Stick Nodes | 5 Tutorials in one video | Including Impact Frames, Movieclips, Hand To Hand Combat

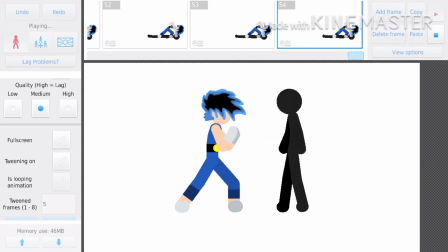[12:22]
Because if you do it too intense, it's just gonna look kind of messy and not.
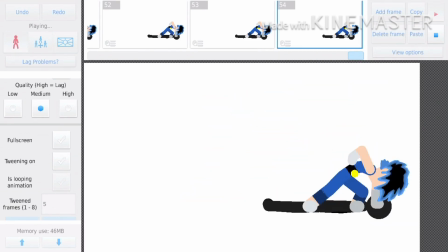[12:28]
It's just gonna look all over the place if you put a strong punch effect.
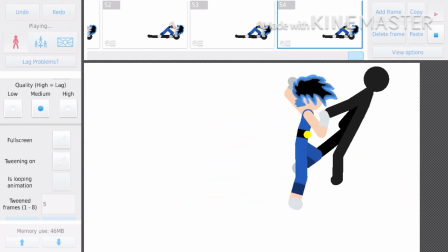[12:33]
This is simple. Just put a simple punch effect for it.
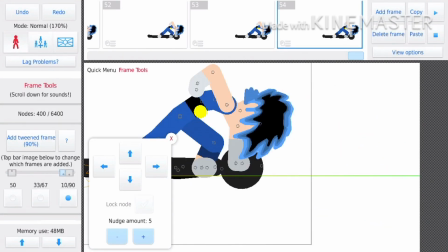[12:38]
So, 3, don't put any impact frames. No impact frames at all.
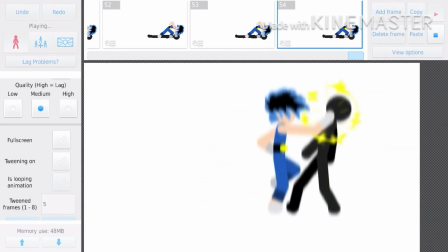[12:45]
The reason why I say this is because if you put impact frames, the hits are gonna look more powerful than they're supposed to be.
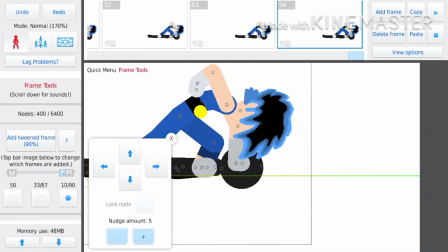[12:53]
So putting no impact frames just tells you their power. It is powerful, but not that powerful. They're not going for a strong hit. It's a smooth combo going on.
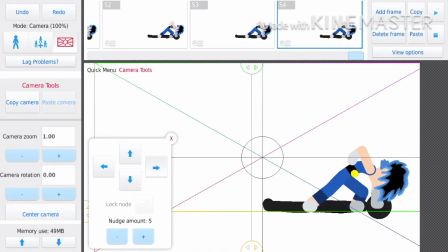[13:09]
And if you want, you could activate auto camera if you want. You don't have to, but it'll flow the camera. The camera will flow.
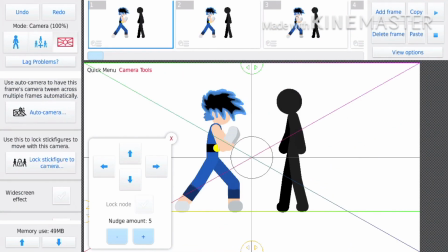[13:21]
By the way, this is made 30 FPS. Non-tween once again.
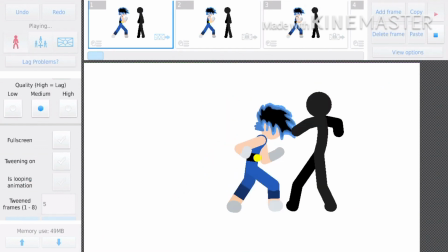[13:28]
So, easy to ease out. Hold up, what?
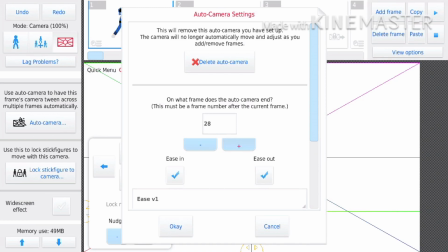[13:33]
Hold up, alright, hold up. Oh. Alright.
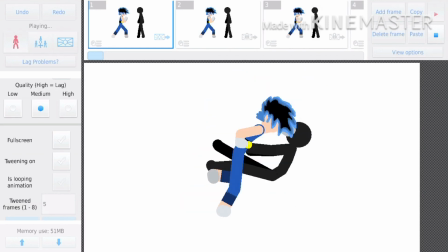[13:40]
You see that, right? Now that looks better.
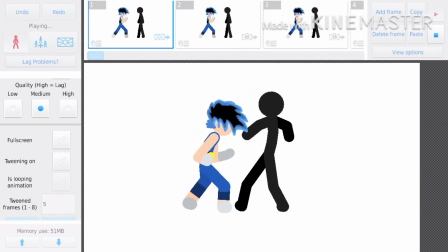[13:45]
So, I guess that's it for short range combo, because I don't have that much to say about it.
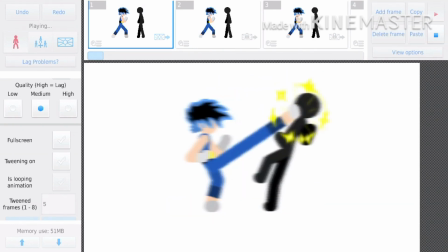[13:51]
Just plan out your keyframes, put light effects, like not too intense effects,
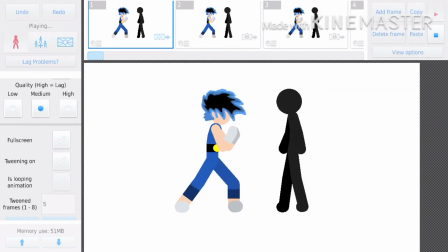[13:59]
put light effects like these punch effects right here, and don't use impact frames. That's all I have to say. That's the 3 tips I say about taijutsu combos and short range combos.
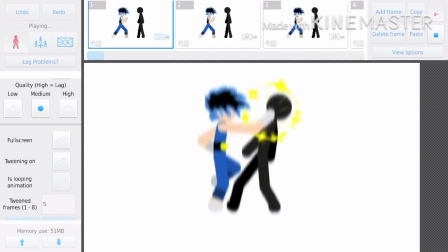[14:13]
And I'll go into the next thing that was recommended me for this tutorial video.
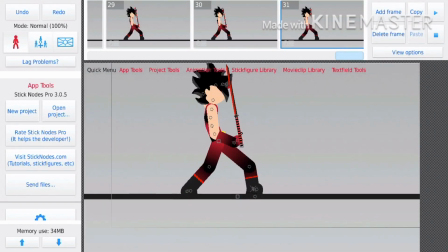[14:25]
Shut up! 20 FPS. That's the hardest thing I've been asked to do. And doing the sword combo,
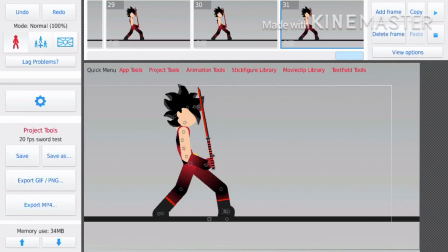[14:36]
I did 20 FPS before, but I haven't did it in a long time, so this is what I made.
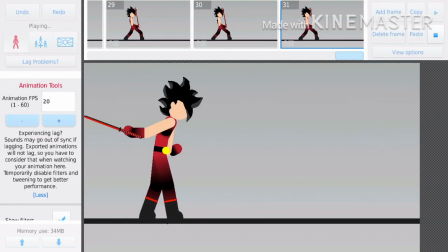[14:44]
It's not that good, but I tried my best,
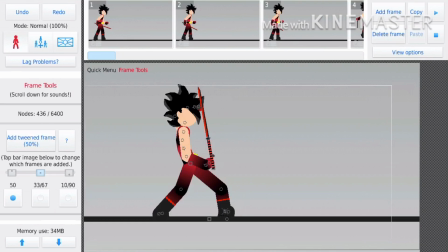[14:51]
because doing the 20 FPS combos, like calculating the hairline of LeBron James without having any kind of reference.
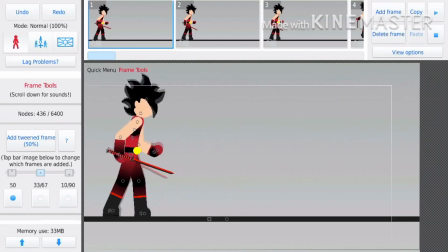[15:00]
So,
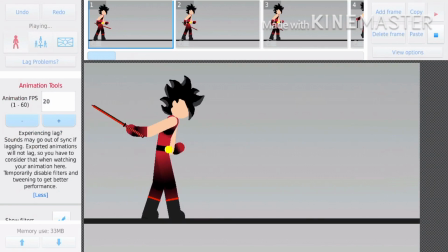[15:03]
What I did is like, I made him jump twice, as you see, and I made the sword spin with it.
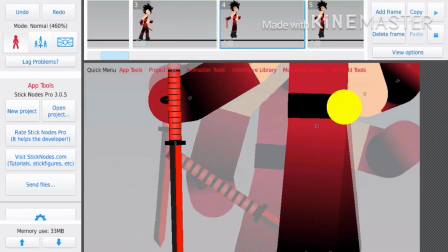[15:10]
And I use a smart stretch sword, as you see here.
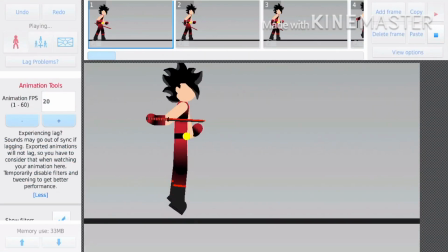[15:14]
I recommend you to try that, because it really makes everything easy.
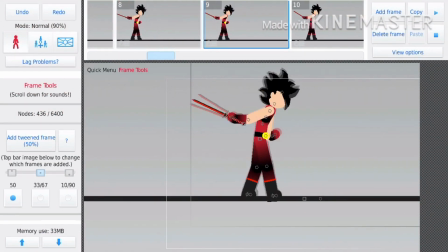[15:22]
So I made him hop 2 times while spinning his sword. It's not over.
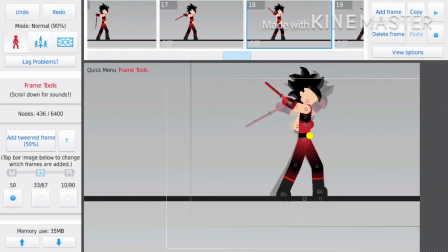[15:27]
It is. And then He told me before the race. a slash.
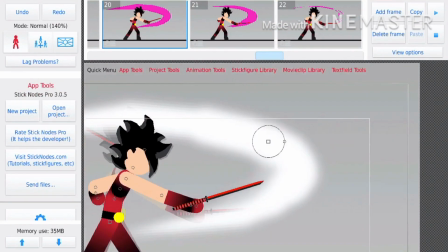[15:34]
Make sure you use a sword slash effect, like I have right here. It's not even about being hit, bro.
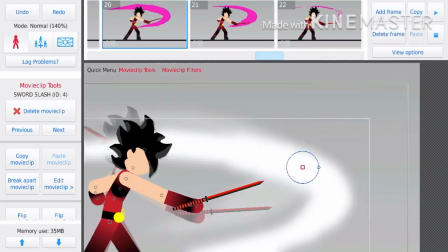[15:40]
I don't know if it's on the Stick Nose website, but if you want it, you can ask in the comments and I'll give it to you.
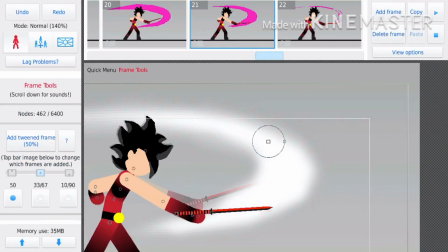[15:49]
So you should have a sword slash just for
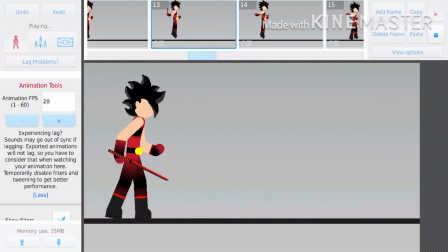[15:54]
you know, when they slash a sword and they miss. No.
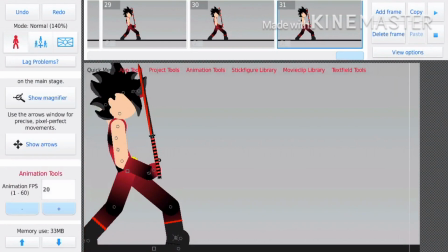[16:00]
But I recommend you know this hit effect, right?
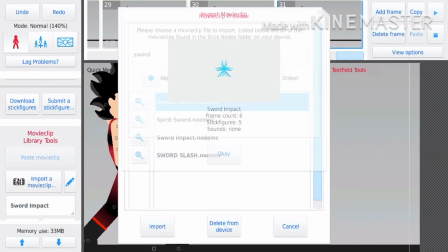[16:05]
Yeah, you do. This hit effect. She's a liar, Fix. Outman made it before.
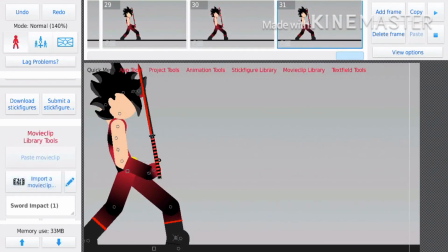[16:12]
You see? I recommend you to use this and put the tint to orange and blur it.
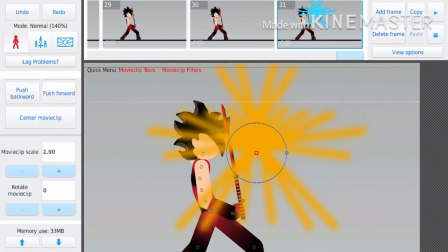[16:21]
That way it'll look like he got hit. Just look.
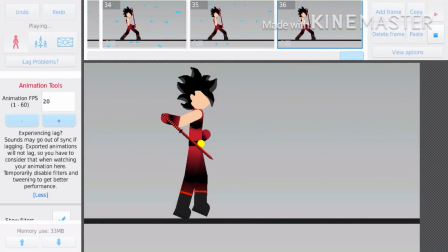[16:26]
It's a movie clip, by the way. You see that, right?